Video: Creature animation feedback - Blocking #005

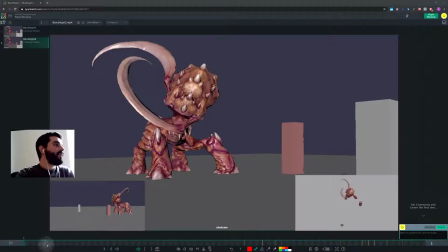[0:00]
Hi Conway, so I'm looking at your animation here at your latest blocking.
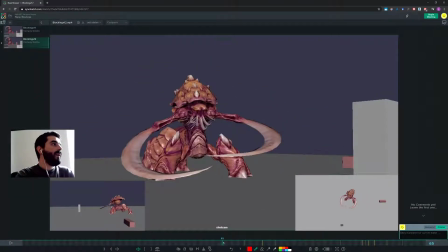[0:05]
I think the first part up to until about 66 or so is looking nicer. It works better. And then, however, I don't know what's going on anymore in here. This whole section with this jump is very unclear to me.
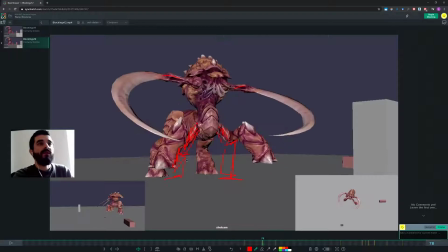[0:23]
And in real life, you cannot do a jump like this without first having an anticipation and then having a kickoff pose and then the up pose. And here you go straight from this kind of pose that I don't know exactly what it is. Looks half the way through an anticipation and a kickoff.
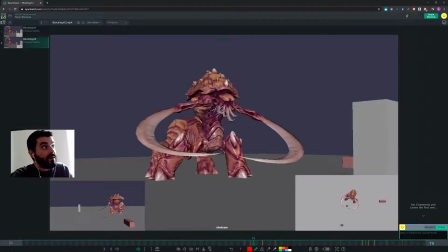[0:41]
But if I look at it from the top, you're moving sideways. And I think you're moving sideways because you're animating from the camera. I think that's the problem there. You're animating from camera probably. We don't animate this kind of stuff from camera.
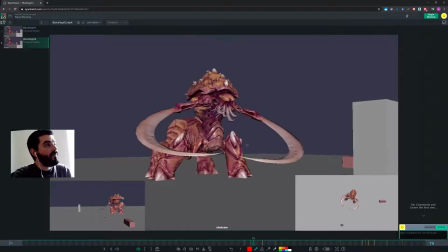[0:55]
It's just too difficult. So if your character is meant to be moving forward, then you should be moving it forward. Instead, what you're doing in here, from the top view, you're moving it right and then left again.
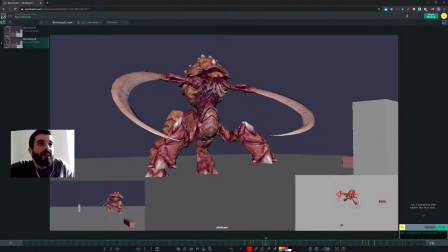[1:10]
And I don't know why this would be the case. I just don't understand what's going on here. So maybe there's some explanation that you can give me because maybe I'm misinterpreting this. But I think that the problem in here is that you may be animating from camera.
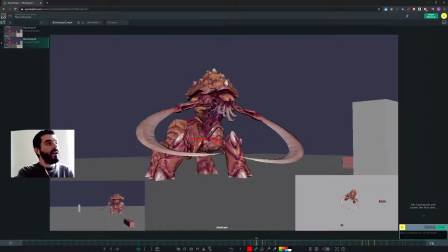[1:25]
So to give us the impression that the character is moving forward, you actually grab the character and you move it this way in camera, with the result that it moves sideways in 3D. With the result that if you were in a feature film movie, or in a visual effects movie, the shadows would show you that the character is moving sideways instead of forward, for instance.
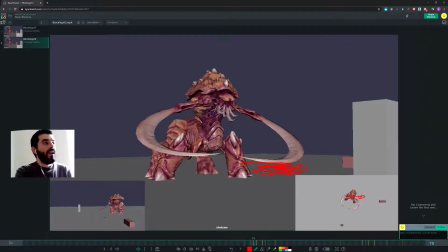[1:43]
And you have now you have weird motion, and you find it difficult to troubleshoot because you're not moving physically. Now you have to fix things in the realm of guesswork, I guess. So I don't know. This motion here would need an anticipation.
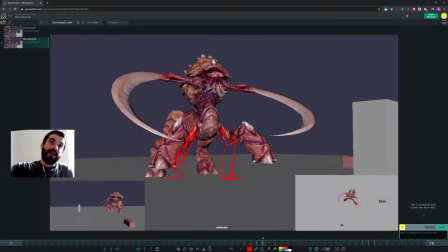[1:58]
You would need a kickoff pose with at least the last foot is off or still on the ground. So the kickoff pose is the last pose before the foot leaves the ground. Then as you land down, you would need a breakdown to show us as you land down.
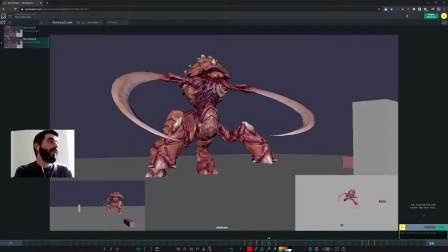[2:13]
The breakdown could be contact pose first and then the down. And here you go straight from up to down with everything, arms and legs and body.
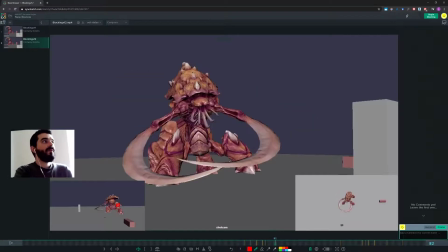[2:22]
And if you ask me what's this pose about, I wouldn't know. Plus, I don't know why you would land to the left in here. I just don't understand that. Sorry. So and then you land to the left and then you move forward. It's just not very clear to me.
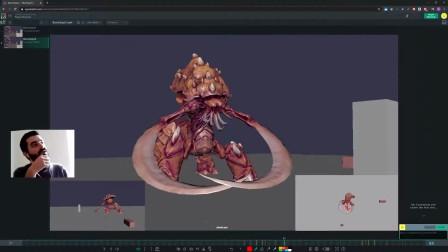[2:41]
I thought this motion when I first watched it and I just didn't check the small picture-in-picture boxes. I thought, well, it looks like it should be moving forward. I'm not quite sure it does. And then I checked the other views and I was like, yeah, of course. That's why I'm not quite sure.
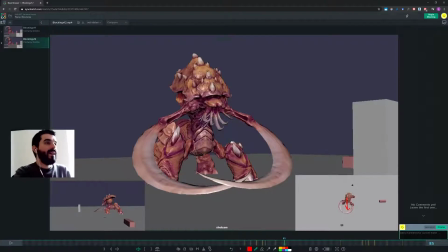[2:57]
It's because it doesn't move forward, or rather, it does, but it does something like this kind of arc. It goes sideways, comes back, and once it's come back, it goes forward. This is very cluttery motion. You're going to have so many problems fixing this in spline. So that's a problem there.
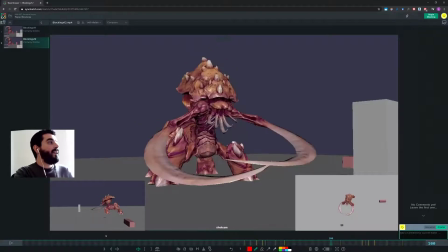[3:15]
Then in here you're anticipating, and I think as you anticipate, you could raise the bum a bit more. And then my feedback from the last two sessions was, when you jump, lower the bum,
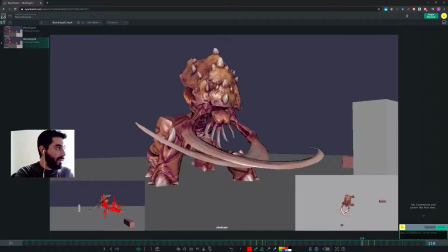[3:32]
raise the chest, so that this is the line of action. That was my feedback there. So I'm feeling that in this section feedback is not addressed, and this, I think, is starting to become an issue, because if you think of it, to address this feedback, it takes maybe 15 minutes, but to give this feedback and for you to receive it, it takes hours.
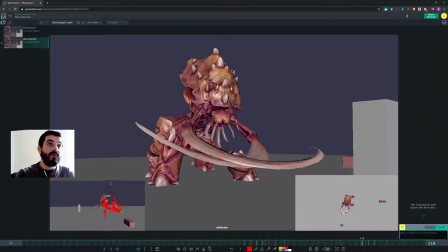[3:52]
So we are at a stage where the feedback process is taking longer than actually doing the job. So if you were in a company, this could be a major issue for your job, because it means that the supervisor takes longer to give you feedback than it takes you to do the job.